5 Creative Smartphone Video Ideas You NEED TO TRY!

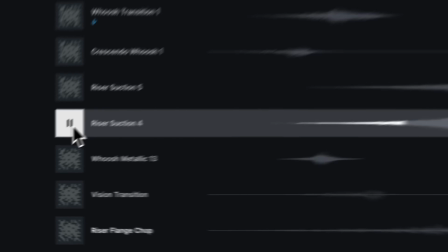I'm going to download a finger snap sound effect, a riser, as well as a soft layer of music. And by simply adding these 3 elements, we now have this.
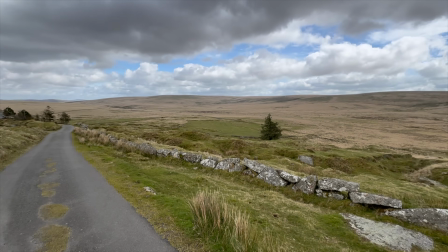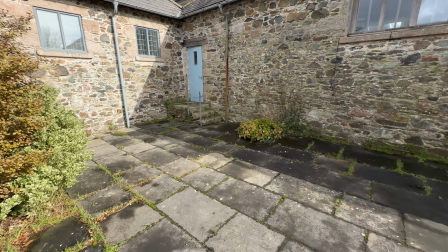So if you're looking for some music and sound effects for your videos, then I highly recommend checking out Epidemic Sound.
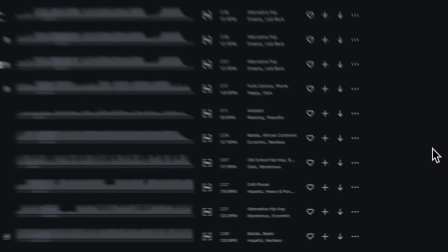I've been using them for years. They are my go-to place for music and sound effects.
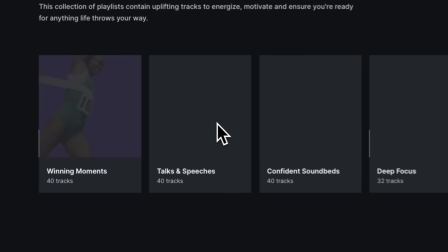They have a huge archive of different tracks that are all really easy to find, which saves you a ton of time, by the way. Having access to a huge library of professional music and sound effects is what's going to make your videos stand out, and it's a hugely important part of the process.
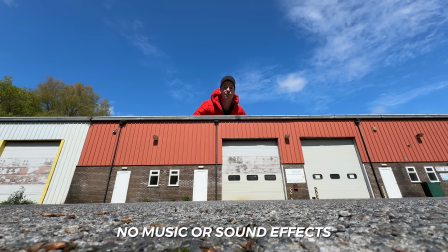Let's take this building jump, for example. Here's the original clip, no music and sound effects.
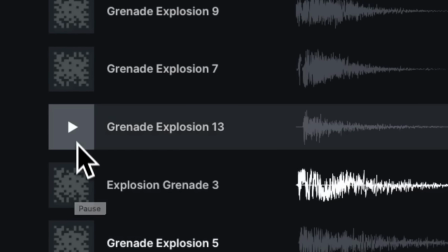Now let's grab a whoosh sound effect, effect, some kind of an explosion for when I land, and we now have this.
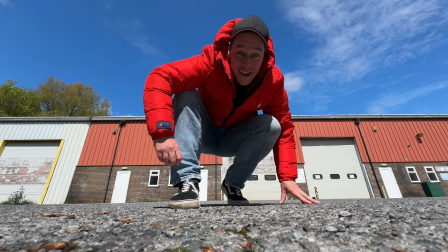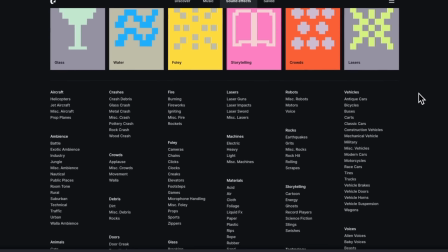Epidemic Sound have just about every sound effect you could possibly need for your projects. All of the sound effects in this video have come from Epidemic Sound. As a content creator, it's important to have the tools in order to create. If you're looking to give your videos a certain style, mood, or emotion, then music and sound effects is one of the best ways to do it.
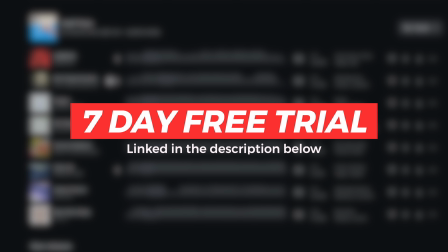Epidemic Sound offer a free 7-day trial to anyone that uses the link in my description, so be sure to use it if you haven't already. I will link it below. Okay, moving on to the next creative idea. I like to call this one the fake drone.
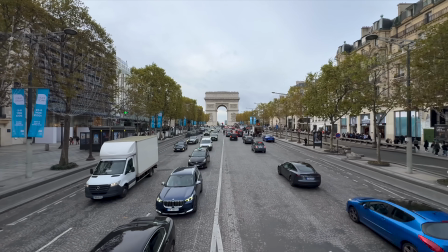Great for giving your videos more production value, this one, and you don't need to break the bank. You just need to get your phone to an elevated position.
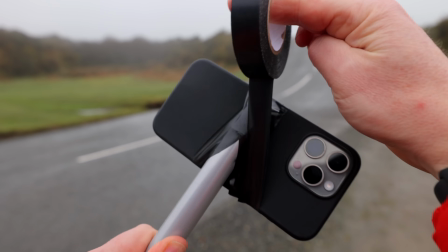Grab a broom handle and some tape if that's all you've got. The goal here is to get your phone as high off the ground as possible.
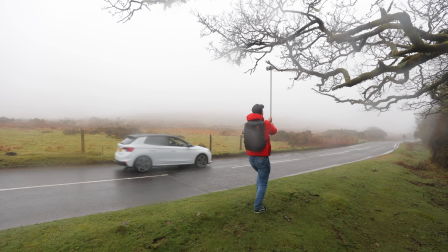Take this shot in the rain, pushing through some trees, for example. Instant production value. Now, if you do have any kind of budget, then I recommend investing in a phone holder and extension pole like this.
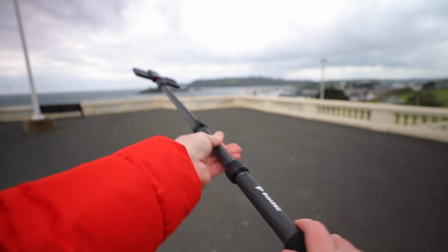You can pick these up pretty cheap on Amazon, and they make this effect a lot easier. Also, perspective is crucial for this one.
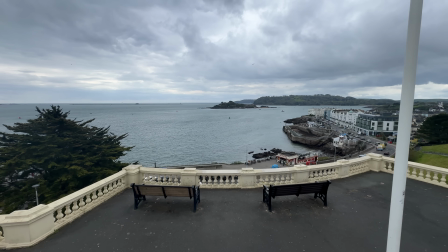Take this shot here, for example, pushing forward over these two benches. It looks okay, but lacks a bit of perspective.
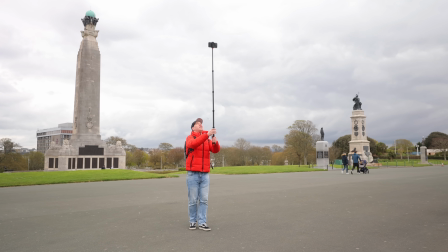But as soon as we add some people to a shot like this, we get much more perspective, and the height of our camera is emphasized.
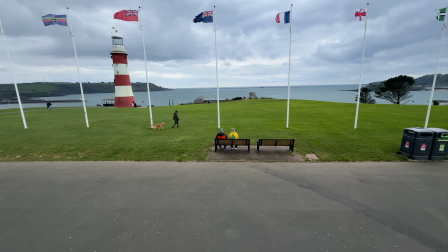Take this shot of a couple sat on the bench whilst this lady walks her dog. This shot feels much more drone-like.
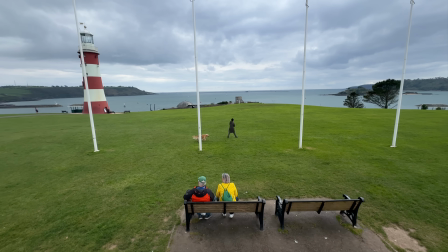And if you really want to push things when it comes to faking drone shots, then try a 3-meter long extension pole like this one here.
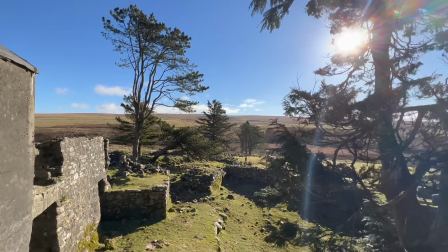It's a little bit pricey, but gets the job done. And if you're still struggling to get nice, smooth shots, you can always add a smartphone gimbal to this setup.
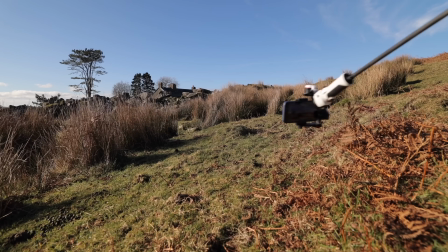This will really help ensure smoother shots, and will also enable you to get shots starting low to the ground, which then rise up, adding much more production value.
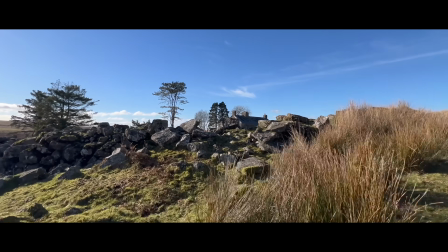So grab your phone, grab an extension pole, and start faking some drone shots.
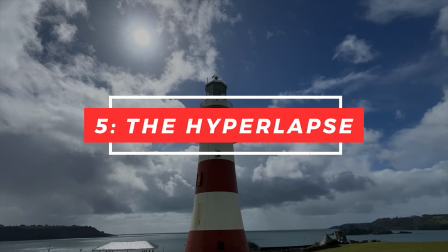Okay, number 5, the hyperlapse. Great as standalone clips or sprinkled into a sequence.
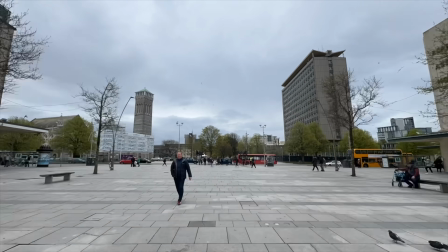These moving time lapses give your shots pace and energy. For this, we're going to open our camera app and select time lapse.
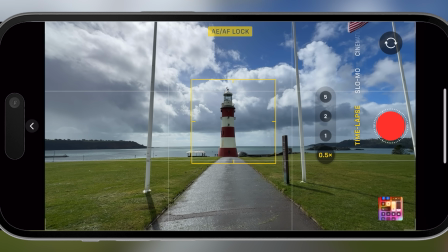I'm going to use my wide angle lens for this. I'm going to tap and hold the screen to lock focus and exposure, hit record, and start walking.
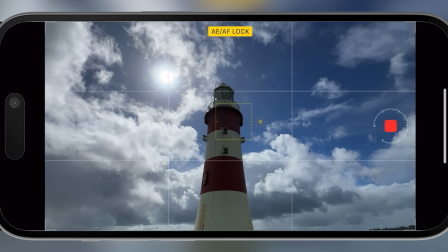Now, when you shoot these clips, they will look shaky and terrible, but don't worry because your phone will speed them up and smooth them out.
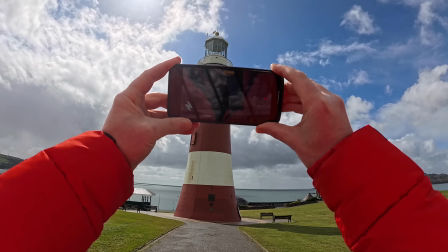Walk for at least 60 seconds with these shots and use the grids on your phone to help frame your focal point.
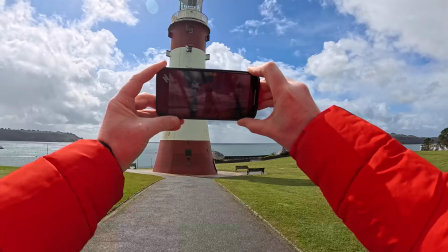I'm going to walk all the way around this lighthouse, pull back and stop recording. The phone then works its magic and we get this.
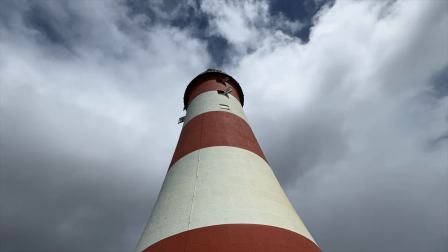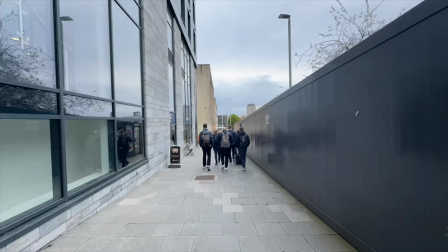I find simply pushing forward works well for this, particularly in busy urban environments, or try orbiting around your focal point.
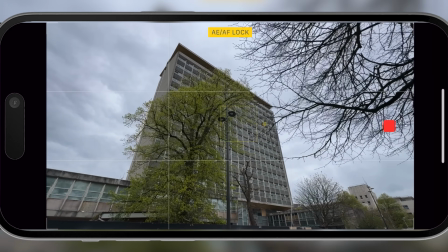Take this building, for example. I'm going to frame this shot so that the building remains in the center of frame as I walk.
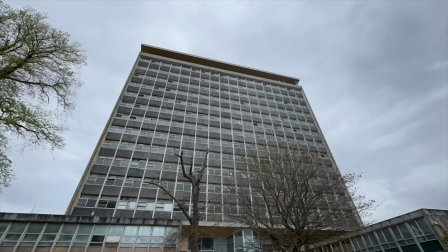This creates a really dynamic shot with your focal point in a fixed position.